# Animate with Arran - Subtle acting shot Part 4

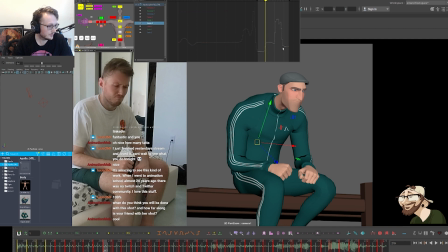1006s
Then there's going to be a lot more in the Z and the X and everything in here. So he kind of leans up now, but I do want to get, there's no change in the
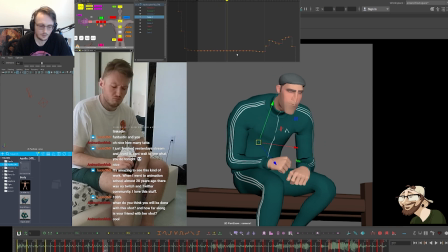1022s
upper, in the middle section of the spine, and I would like to change that. So in here, I just want to get a little bit of compression.
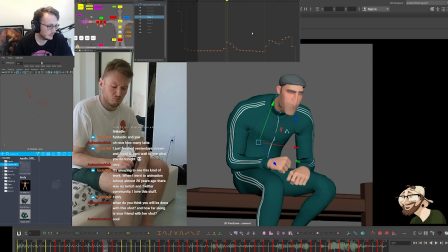1035s
I'm doing the little shark fin curve that I mentioned earlier. So we're punching in there and then we easing back out. But that's the little shark fin curve that I mentioned if I hit the spline. There you go, you can see the shark fin.
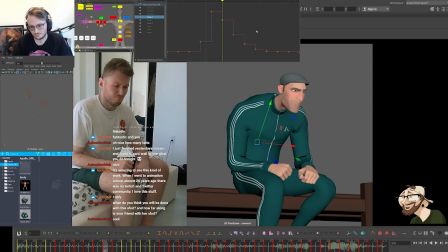Just get a little bit of connectivity in there. And then on the Y, so I want to slightly offset this.
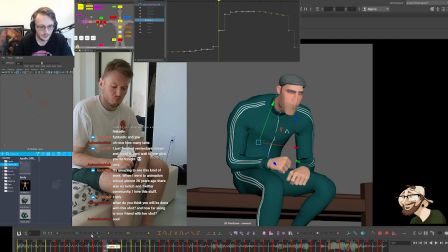1066s
This is punching way too early right now. So I'm going to get the time offsetter and I'm just going to bump this back. Let's see how that feels. Somewhere in here, and then I'm going to cushion into there.
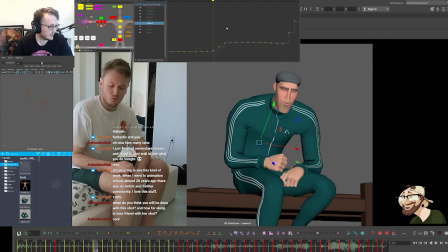1090s
And then the Z, a similar thing. I think in here, I don't want to offset it too much. Like, I don't want to add too much cushion. So I'm just going to keep it relatively similar to what I have there. Just clean up some of the curves in the tangent.
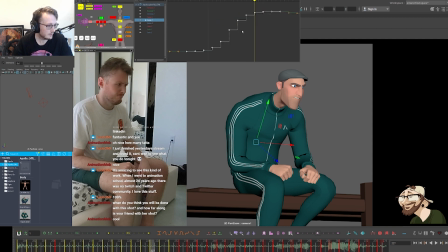1113s
And then in the Y, let's have a look at the X. I always tend to just go down the chain, so X, Y, Z. So in the upper, I coincidentally have that same shark fin. Oh no, I hadn't selected a different control. Like an idiot. Ignore that.
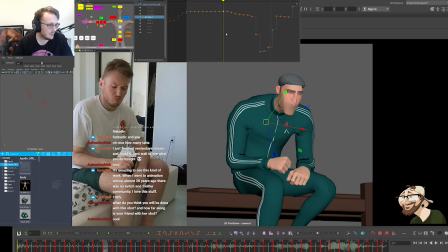1129s
So in here, I want to get a bit of connectivity again. So we're going to get a bit of compression coming down. And again, I think we can have that shark fin, but instead, I'm going to cushion it a little bit more. And I'm going to have it hang for a little longer before it settles back.
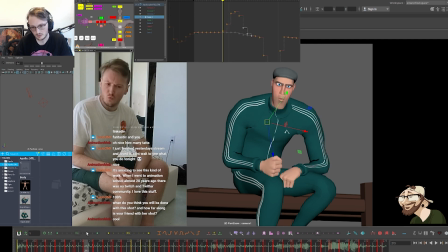1147s
And then that should give us a little bit of offset in timing. Do you see that? It just slightly feels like it follows through the upper chest later.
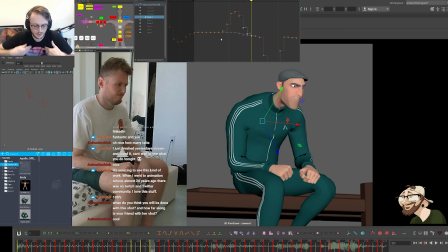1163s
It's a subtle difference, but when I'm flicking through the frames, I can see the spine rolling off of itself rather than all going as one unit. And it's only by like a frame, like frame or two, that we're offsetting. And naturally, when you lean with your spine, it does go pretty one-to-one.
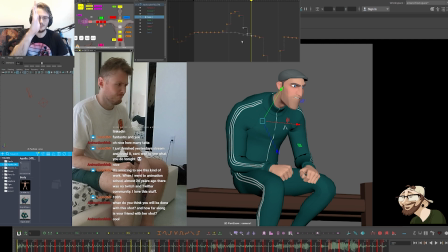1182s
If I lean forward, like your spine doesn't have too much of an offset from it. It does generally go as fairly as a unit, but we do want to get a little bit of offset in there just to break up the body so it doesn't feel too rigid.
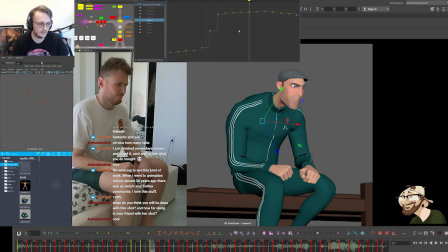1199s
So we can take some creative liberties when we're animating. So in here, again, I want to offset this animation by probably about 4 frames, maybe even 6. Let's see how that feels with 6.
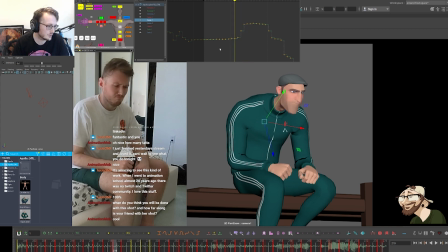1219s
Yeah, that feels too much. So we'll go back to the 4. And then I'm going to smooth out the curve a little bit, just give it a little bit more ease in and out. There we go.
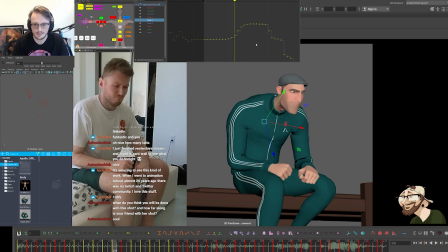1241s
So now it feels like the body slightly trails behind. So there's a little bit of lead from the head and the hips. Now we need to look at the Z again. I'm going to try offsetting this from the middle.